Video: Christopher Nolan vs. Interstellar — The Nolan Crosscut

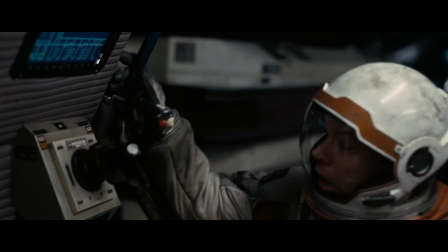(8:12)
Then, Mann attempts to dock with their ship, creating a new kind of ticking clock as Cooper and Brand try to stop him.
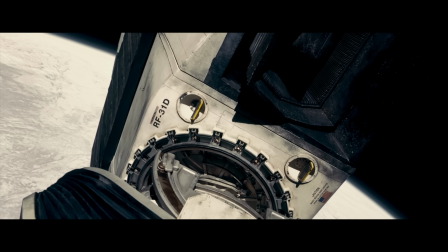(8:19) Do not attempt docking. I repeat, do not attempt docking.
Every moment of the space-bound thread is a race against time.
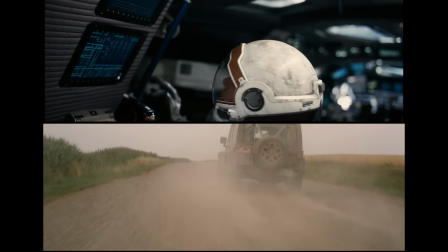(8:27)
Back on Earth, there is also a sense of urgency, but it's unclear why the situation is so urgent.
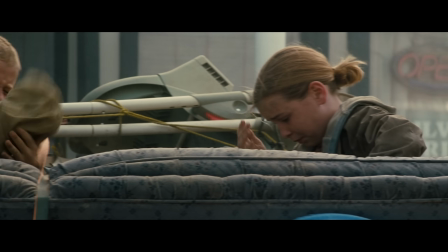(8:34)
Before Murph arrives at the farm, she indicates that time is of the essence.
We're running out of time.
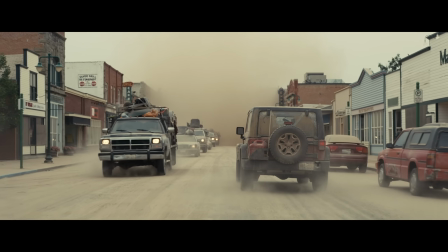(8:40)
But in this case, she's referring to time for humanity as a whole.
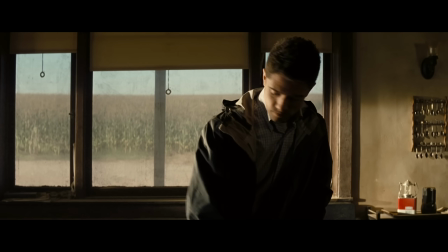(8:45)
Once they get to the farm, Murph's doctor friend Getty examines Tom's family.
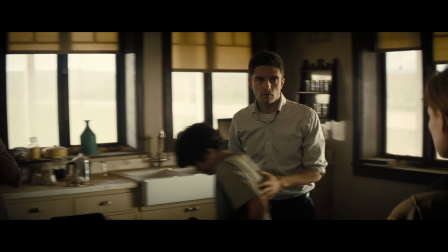(8:49)
All of the dust in the air is causing respiratory issues.
It's bad. They cannot stay here.
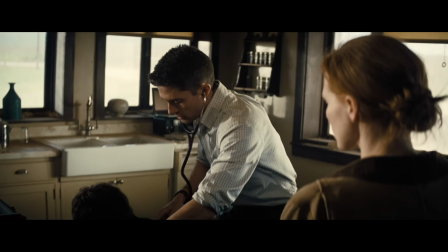(8:55)
If the family stays, presumably this would mean death for them. But not right at this very moment.
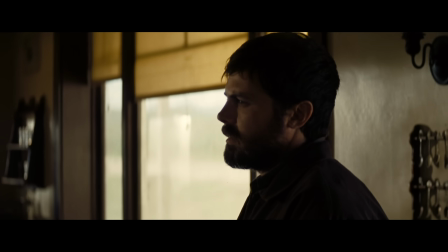(9:02)
The most urgent threat facing Murph is her brother.
Let me make something abundantly clear.
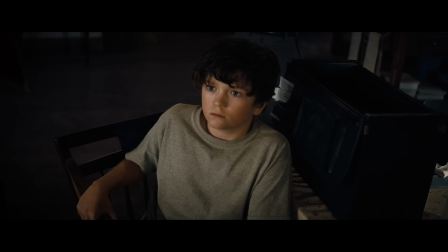(9:07) You have a responsibility. Jesus!
Who stubbornly refuses to let his family leave and keeps Murph from investigating her childhood bedroom.
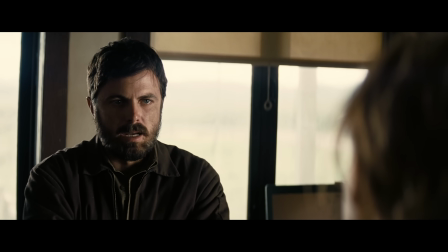(9:16) Get out. And don't come back.
So Murph decides to light the farm's crops on fire,
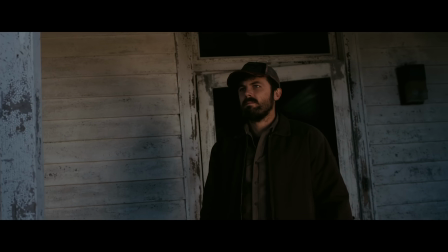(9:23)
knowing this will distract her brother long enough to allow her to get the family out and finally access the bedroom.
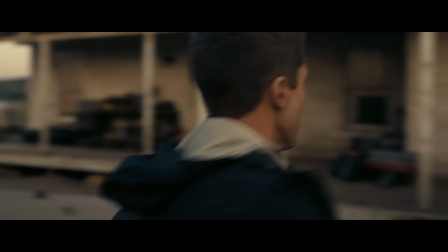(9:29)
Here, the threat of Tom's return does seem to be urgent.
Go get in the back seat! Get in the back seat now!
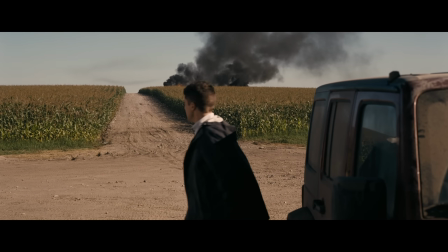(9:35)
But it's not clear how urgent it is.
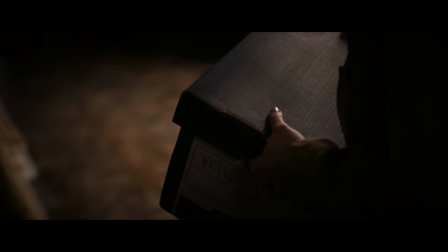(9:38)
This is because we don't understand what exactly Murph needs to do to solve the equation, nor how long she has before Tom returns.
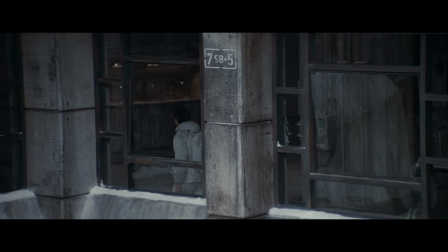(9:47)
In Inception, the task is clear: get Fisher into the strong room.
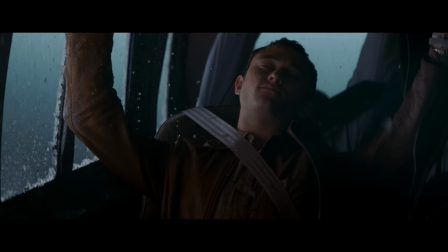(9:51)
and occasional shots of the falling van, as well as expositional dialogue, continually update the audience on the looming threat.
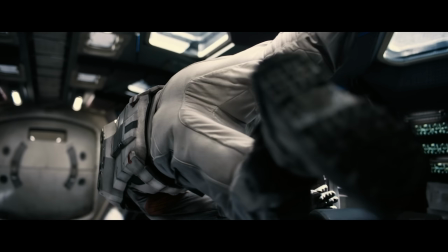(9:59) Arthur has a couple minutes. We have about 20.
In the spacebound sequence of Interstellar, we follow Man as he progresses toward the ship he's trying to steal.
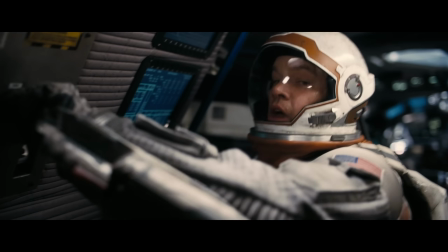(10:08)
We know he must be stopped, and we can see that time is running out.
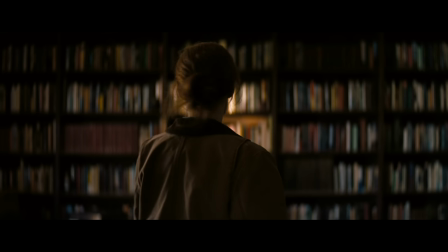(10:13)
But back on Earth, our only reference for how much time they have left is how concerned Getty is at any given moment.
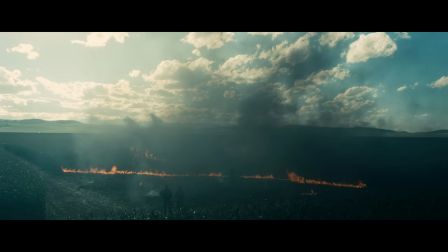(10:21)
So unless the viewer knows exactly how long it takes to douse a corn crop fire and decode the messages a ghost sent you 23 years ago,
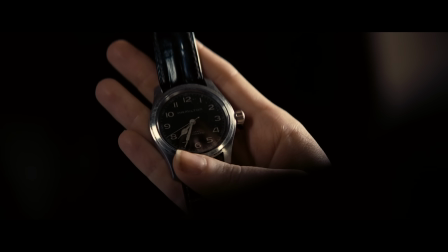(10:29)
it's hard to feel the urgent threat of Tom's return. Ultimately, this means that in this sequence,
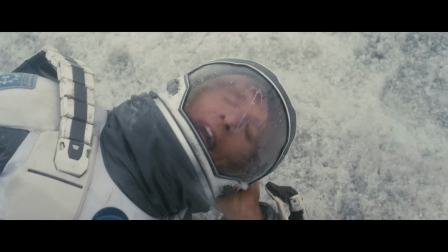(10:36)
Cooper gasping for breath on a distant planet while Brand races to save him is intercut with Murph pouring gasoline on corn.
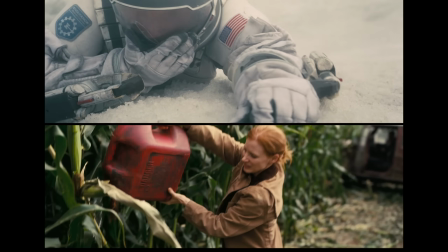(10:44)
Both situations are urgent, but I think it would be hard to argue that there is an equality of urgency.
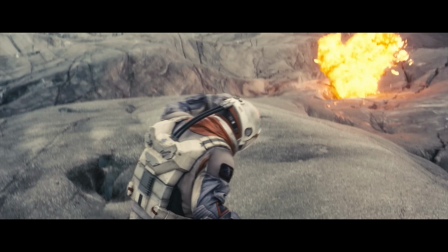(10:51)
And part of this urgency problem is directly connected to the lack of a unified dramatic question.
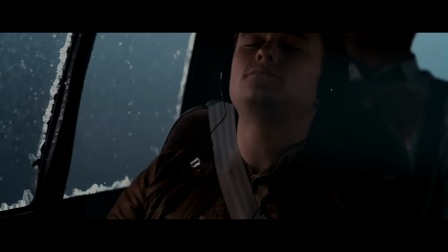(10:58)
In Inception, all three story threads are tied together by a fairly simple dramatic question.
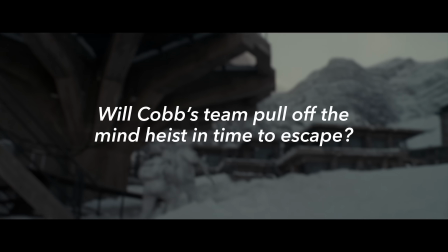(11:04)
Will Cobb's team pull off the mind heist in time to escape?
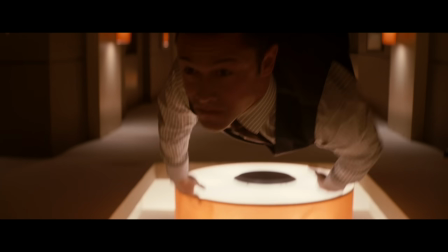(11:08)
And the crosscut scenes are not just commenting on one another, they're quite literally affecting each other.
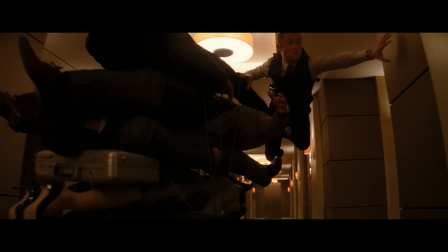(11:14)
When Yusuf initiates the first kick too early, Arthur loses gravity and has to find a new way to drop the Dreamers,
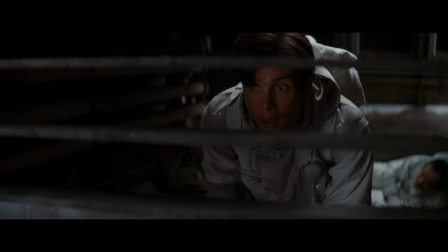(11:22)
all while Cobb and the rest of the team race to complete the mission before the second and final kick.
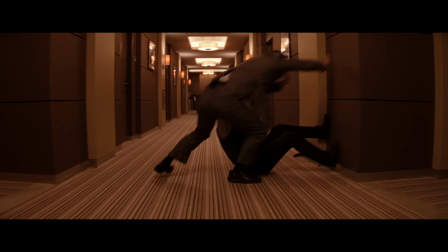(11:28)
So every crosscut is giving us relevant information, because each thread directly affects all the others. To be fair, not every movie can be Inception, where the external forces in one crosscut thread literally affect all the others.
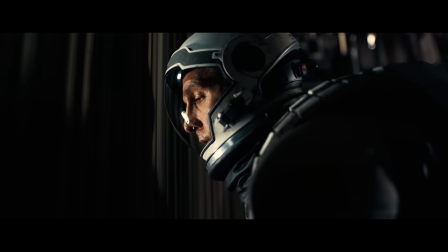(11:43)
And the threads of Interstellar do eventually connect to the same dramatic question.
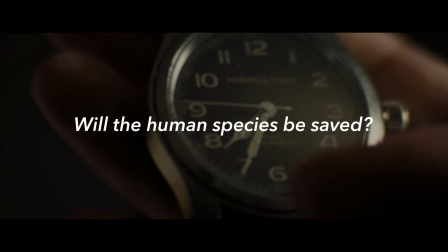(11:48)
Will the human species be saved?
I repeat, do not attempt docking.
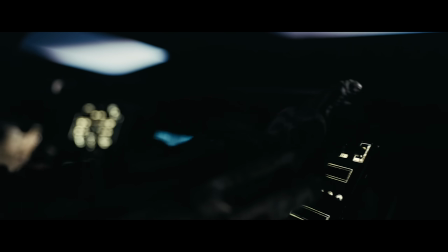(11:54)
Please But the problem is that at this point in the movie,
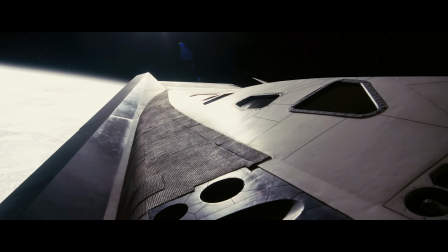(11:57)
we don't yet know how these threads are connected, and we won't for a while.
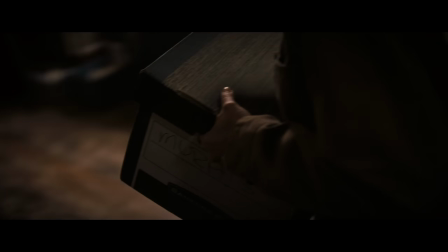(12:03)
The last image we see from the Earthbound thread in this crosscut sequence is Murph finding the watch her father gave her.
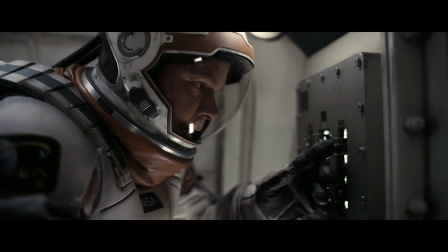(12:10)
The rest of the sequence then focuses on Man's attempt to dock with the ship, his failure and death,
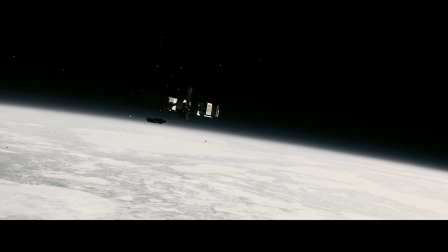(12:17)
and Cooper's badassery as he manages to save himself and Brand from certain doom.
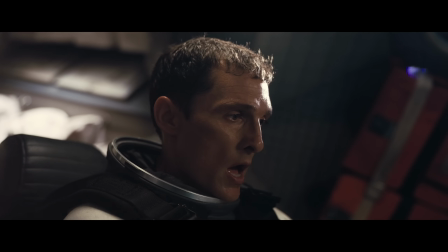(12:22)
This effectively ends the crosscut sequence, as it completes the dramatic action that began when Man decided to try to kill Cooper.
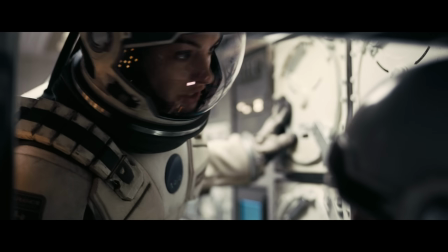(12:30)
Once on board, Cooper and Brand take stock of the situation, make a new plan,
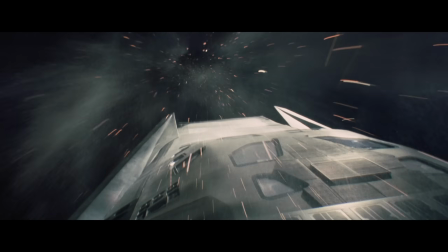(12:35)
go their separate ways, and Cooper flies into a black hole and into Act 3.
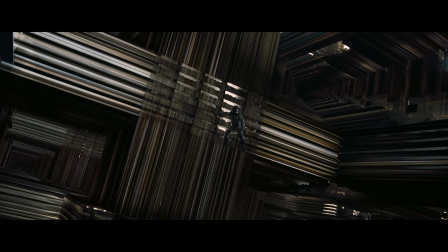(12:40)
And only after that, 16 minutes later,
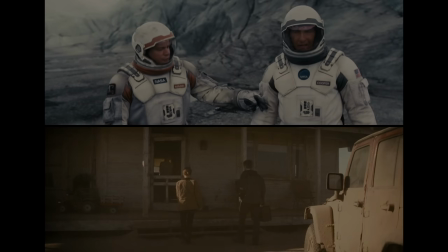(12:43)
do we pick up where we left off with Murph and begin to understand how these two story threads pertain to the same dramatic question.
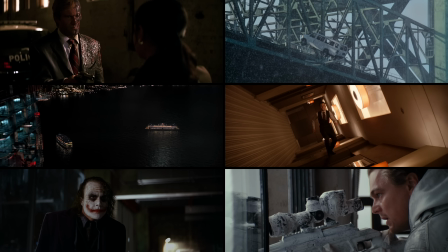(12:52)
In The Dark Knight and Inception, the crosscut sequences work so effectively because their lines of action are ultimately unified in their stakes, urgency, and dramatic question. Without these underlying elements, cross-cutting can create a disjointed experience for the viewer.
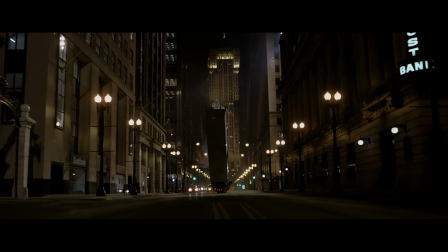(13:12)
Christopher Nolan's films have redefined what a modern blockbuster can be.
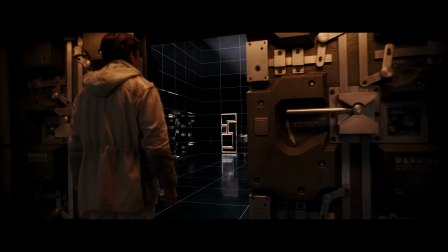(13:17)
They're not afraid to challenge mainstream audiences with labyrinthian plots and heady thematic ideas.
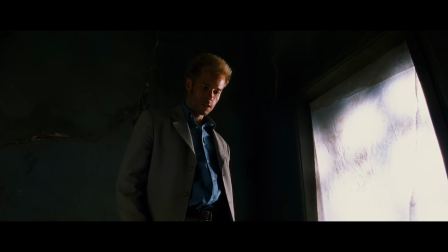(13:23)
But most of all, Nolan's films display a distinct cinematic language, embodied in the thrilling momentum of a cross-cut sequence.
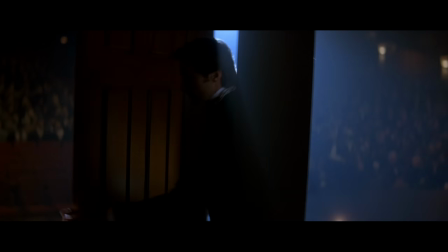(13:32)
By investigating when these sequences work best, we can better apply those techniques to our own stories,
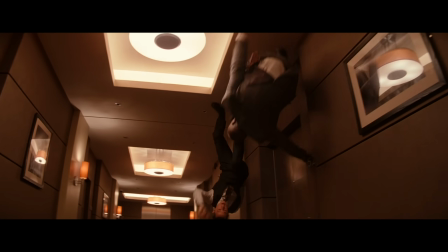(13:38)
and perhaps even better appreciate the next Nolan crosscut. Hey guys, hope you enjoyed the video. Last month we announced a new video series all about video game storytelling called Story Mode.
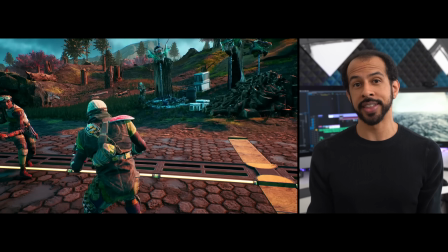(13:53)
The first episode on the Outer Worlds premiered on this channel, and the second episode on Outer Wilds is available on Nebula.
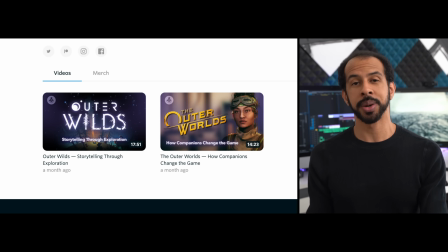(14:00)
Today, we're releasing our third Story Mode video on one of my absolute favorite games, Horizon Zero Dawn.
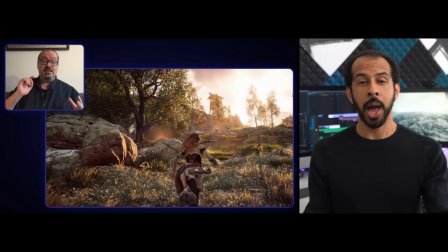(14:07)
In the video, we talked to the narrative director of the game, John Gonzalez, about how to create a protagonist that is deeply connected to the game's story world.
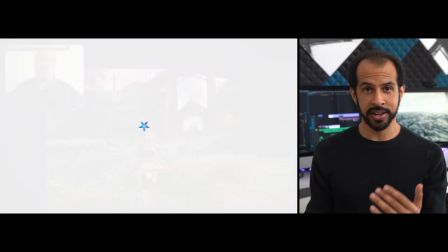(14:16)
And you can watch that video today on Nebula. If you're not familiar with Nebula,
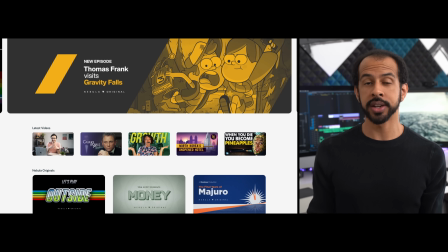(14:22)
it's a streaming service developed by creators to be a place where we can house our content ad-free and experiment with original content, just like Story Mode.
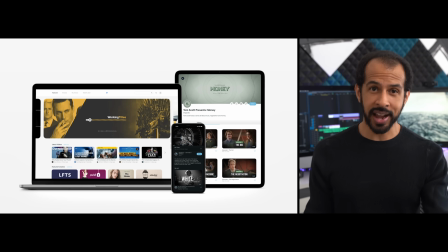(14:31)
Nebula features a lot of great creators, including Lindsay Ellis, Just Right, Patrick Willems, and tons of others.
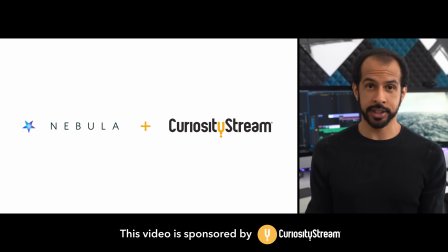(14:38)
So how do you sign up for Nebula? Well, we partnered with CuriosityStream, the best place to find documentaries on the internet, to create a bundle deal. When you sign up for CuriosityStream using the link in the description,
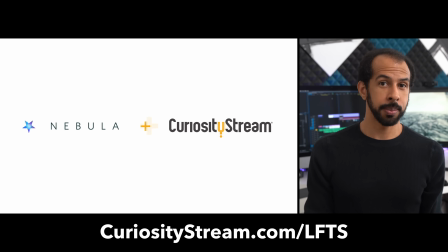(14:51)
not only will you get access to CuriosityStream, but you'll also get a Nebula subscription for free.
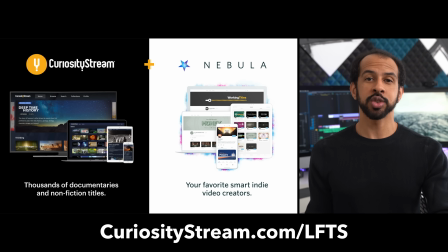(14:57)
And for a limited time, CuriosityStream is offering 26% off their annual plan. That's less than $15 a year for both CuriosityStream and Nebula. So head to the link in the description and you'll get both CuriosityStream and Nebula for 26% off, or you can go to curiositystream.com/LFTS.
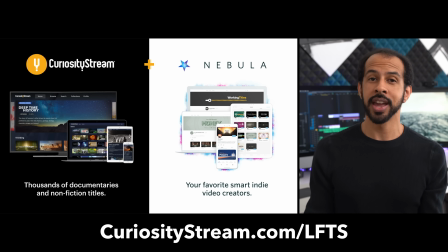(15:17)
You'll be helping to support other educational creators, getting CuriosityStream and their thousands of documentaries, and access to all the episodes of Story Mode, including our latest on Horizon Zero Dawn.
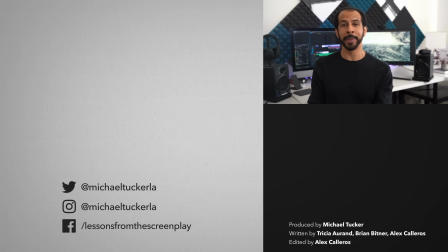(15:29)
Thank you as always to the patrons for making this channel possible, and thanks for watching.